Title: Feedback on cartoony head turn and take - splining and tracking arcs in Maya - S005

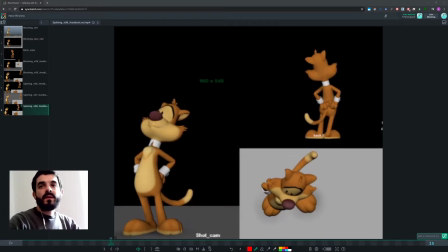Hi Simone, thank you for sending your animation over. So let's get to it. As a first thing, I think that there may be something improvable in the way you address feedback. I think possibly is it possible that you're not taking notes as you watch the feedback video?
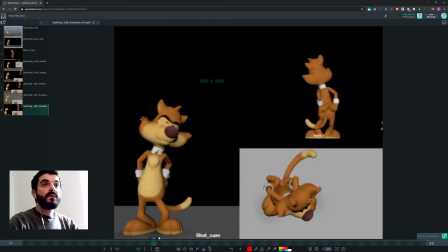Because some of the stuff that I suggested is not addressed in here,
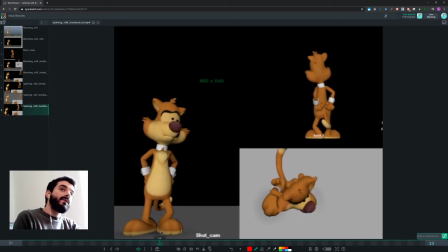and I'm not sure if it's because you're not taking notes or because you don't think it needs addressing or because you haven't addressed it yet. So I think you were mentioning on Discord that you won't move forward until the arcs are fixed, which I understand, it makes sense.
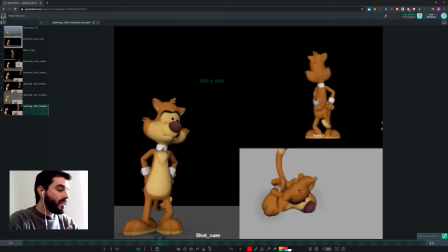But I'm not sure if you haven't addressed part of the feedback because you didn't notice, because you didn't take notes or whatever. So, well, I will tell you my approach to feedback. My approach to feedback is, as I watch a video about feedback or I'm in a daily,
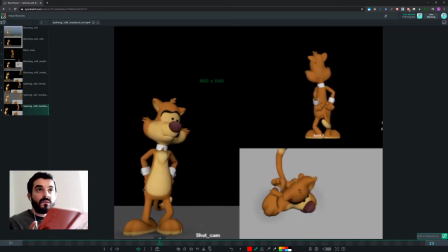I take notes about what needs fixing on which frame, even if there's a recorded video, because I don't really want to go through an hour-long video to know what was wrong.
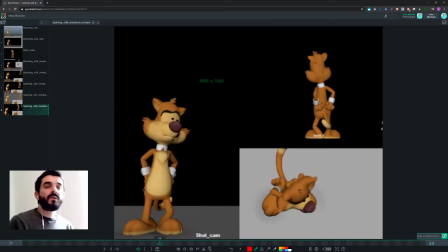I just need to get the message there and leave the room knowing what the client wants, what the supervisor wants, what I want, what went wrong, and what needs improving. Okay, so as you watch the feedback, open up your book, write down on which frame there's which problem and what's the proposed solution, if any.
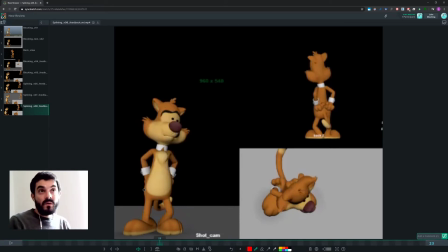And if there's no proposed solution, you write down, think about it, okay? You write down what the problem is, and knowing the problem is half the solution.
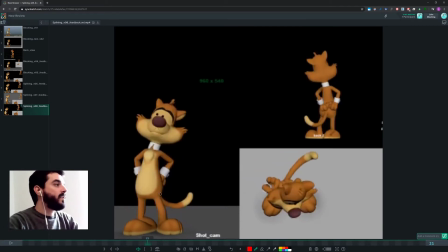So speaking of stuff that I think isn't particularly addressed is the arc of the lower body. It feels like the lower body is going down for a couple of frames in this direction,
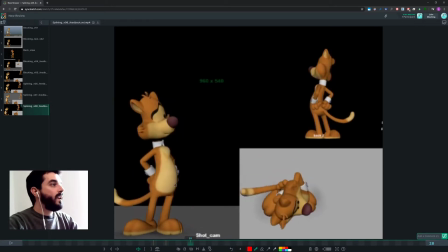and then it starts going up diagonally, and then it goes up, down, back horizontally. So if anything, it almost looks like this thing isn't really much better than before, and it doesn't feel like the arc is struck there.
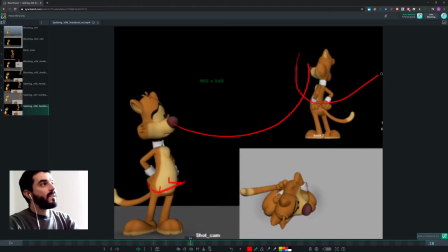I mean, you don't need to make a swiping arc out of everything, of course, in animation, and sometimes you don't even need those kind of arcs anyway, but in here it feels like you could be a bit more curvy in your approach to arcs there. Your decision anyway.
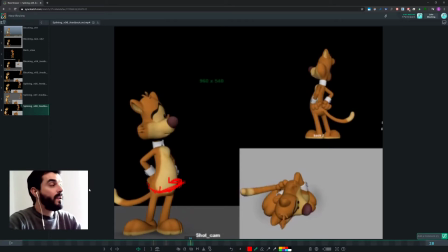I'm just noting down what I noticed, and since it's from a previous feedback, I still have that opinion that you would need a better arc in there. However, I can see you overshot, and I think it looks better if you overshot. The other thing, which there's a thing I don't quite understand yet, which is,
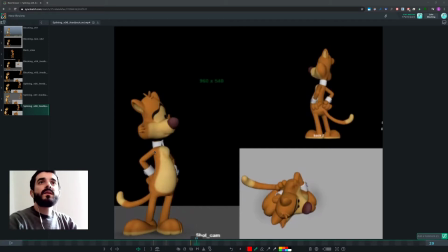let me just go to
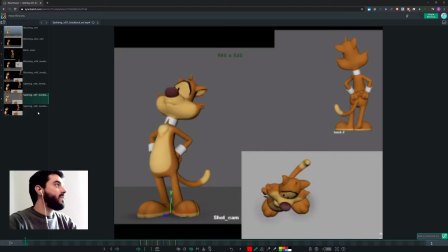the previous iteration of this thing on frame 29. So I don't understand why on your previous iteration we had such a clear, nice pose on the face where you could see both the eyes and the eyebrows very clearly,
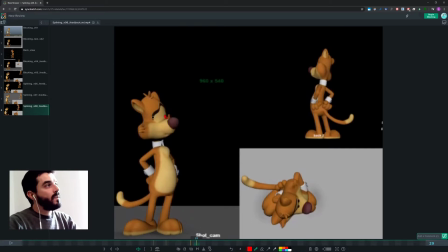and why in this new iteration the face became a single-eyed thing and the eyebrows are now less visible. I think once we found a pose that works, unless there's a reason to change it, we shouldn't really be changing it.
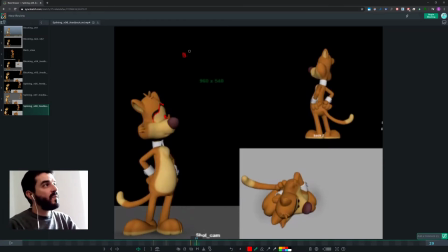Or rather, you can tweak it, but you cannot change the nature of the pose. And if the nature of the pose was that you had two eyes there and the eyebrows visible, then if you make a new pose where you have, I don't know, the eyebrow now is a lot crunchier, so it gets confused as a silhouette, and you have a single eye in the middle there and the nose.
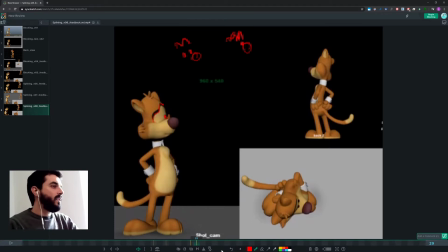These two poses, I mean, I know that you think, well, it's the same character for sure. I can guarantee you this is not the same character. This is a cyclope, and this guy is a person with two eyes. Okay, so they're not the same thing at all. And this is especially true if then the other eye appears again. You're just confusing the audience.
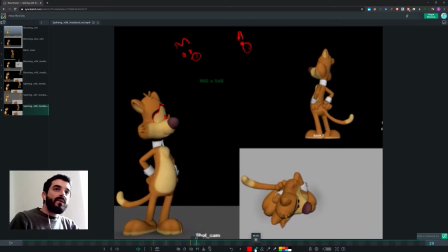The problem is that, I mean, in real life, if a person turns this way and you see a single eye, it sort of makes sense. But in real life, you have much longer times to observe stuff than you do in animation. Animation, I mean, this whole thing lasted for just 1 second until now.
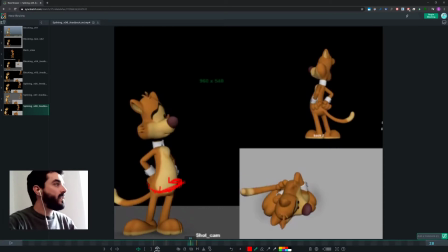So it's a bit, if out of 1 second your character becomes one with one eye and a half, then one with two, and then one with one eye only in just 1 second, and you have 3 characters in 1 second. That's a bit too much, I think. And all this while everything else is moving down there.
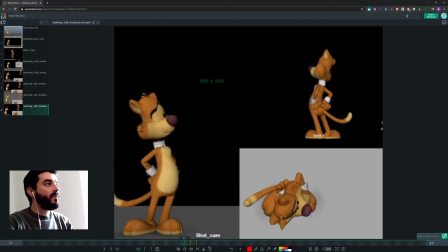I just think that's a bit too much motion, and it would be a lot clearer if you kept the 2 eyes there. Okay, that's the general rule anyway. If you want to go full profile, you need to have a reason in 3D or even in animation, and it's usually a stylistic reason to go.
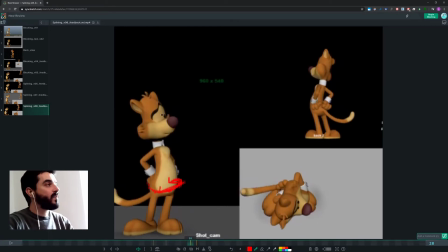There's usually a stylistic reason to go full profile. Otherwise, we prefer, even for a profile shot, we prefer to see both eyes. So in animation, profiles really most of the times are 3/4, which we
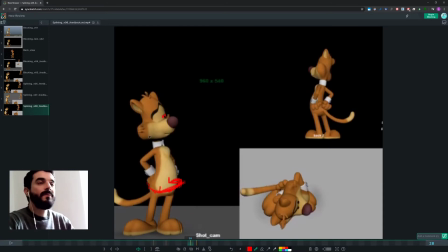move as close to profile as possible without losing both the eyes. Okay, so that's sorted.
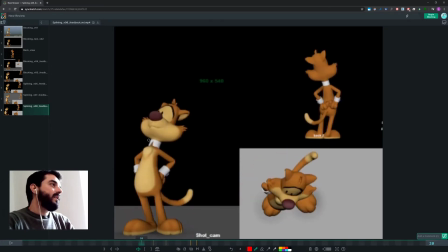And then the other note that I gave last time I think it wasn't addressed, is that the eyebrows were crunchy, and I said, can we not leave them crunchy for a couple of frames longer, or 1 frame longer, so that we actually read it, and so that when they change expression in here,
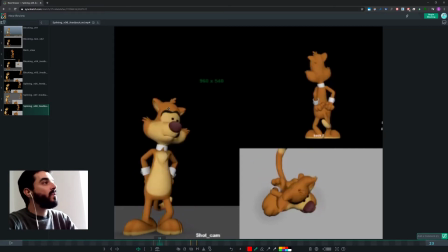we read the change of expression, because now you change the expression when you're also moving a lot with the head, meaning the audience will see the whole thing moving, but it will have troubles reading within the shape. So if you want it to be easier for the audience to read within the shape,
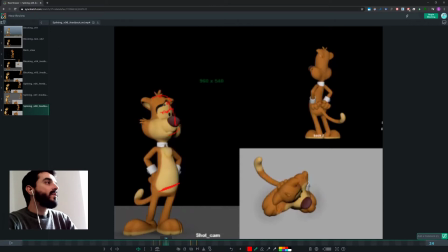delay the opening of the eyebrows or anticipate it so that it falls in an area of the time where the head moves less. Okay, so that's the same feedback as before.
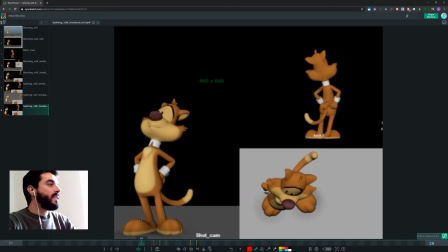Now, the other problem that you have from before is, I said before, can we not have the,
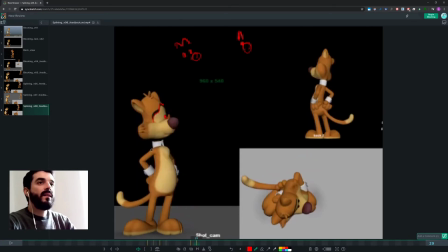I said the leg is competing with the head in terms of attention, of catching the attention of the audience.
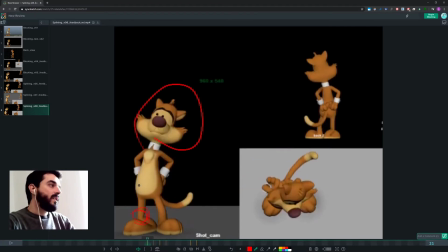And right now, it turns out that the leg is competing with the head. The head is competing with the leg in terms of catching the attention of the audience. And it seems to me that this is more of a technical error than technical glitch than a decision,
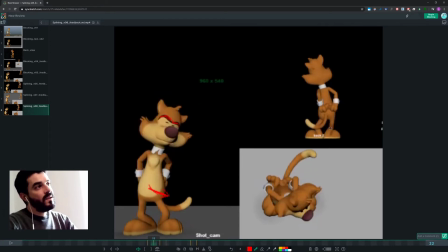because if you check this view, you can see the knee, and the next frame the knee goes here, and the next frame it goes down to the ankle there.
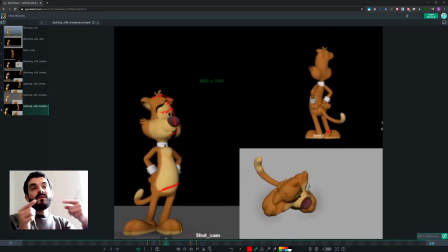So it seems like the knee is, you are operating some sort of length of the thigh there, which probably is a mistake or an oversight. I don't think it's a decision there.
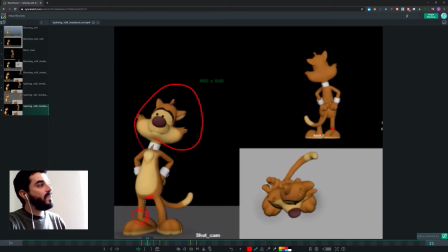I mean, there is no reason for such a tiny movement to the lower part of the body towards the floor. There doesn't seem to be a justification to have this massive bend in just 1 frame.
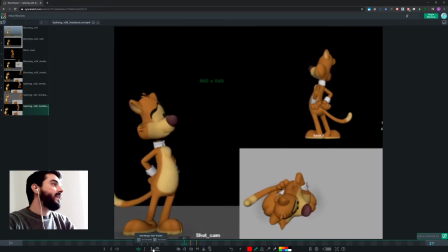Okay, so this stuff is stuff that was there from the previous feedback, and then we move on to the new stuff now.
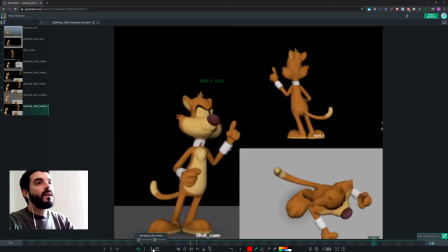And in terms of arc tracking, everything works a lot better now.
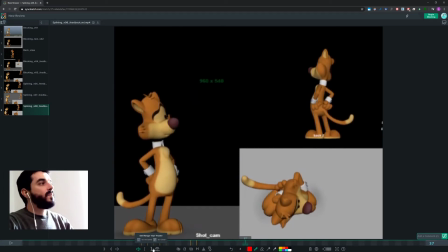I just would like to make sure let's say that when you have an arc,
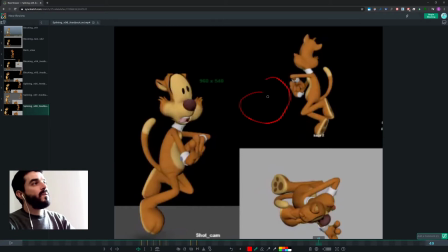the tendency in animation is to do a very continuous arc, but really imagine that you can stay there a bit and then start and then go down again. You don't have you don't need the animation to be evenly spaced.
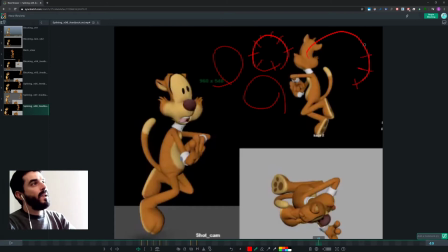It could be something like we go at this speed and then we slow down and then we accelerate again, so that we give also the eye a bit of a moment to rest. Okay, you don't have to do it for every single piece of animation, but especially when everything moves on screen,
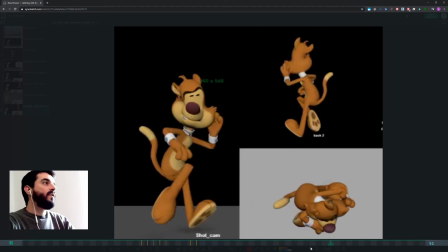it's usually a lot better to think about that stuff as well, because even if you look at your animation here,
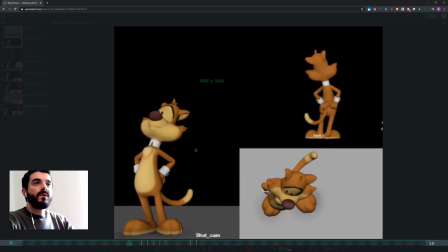we can't quite make up what's going on there. Everything seems to be moving more or less at the same speed. So I think if you had a bit of a break on some limbs, it might look a bit better. Then track the elbow there, because the elbow is moving to the left very quickly,
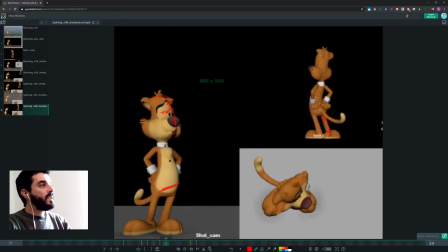camera left, and then to the right very quickly, and then for 2 frames, and then to the left again.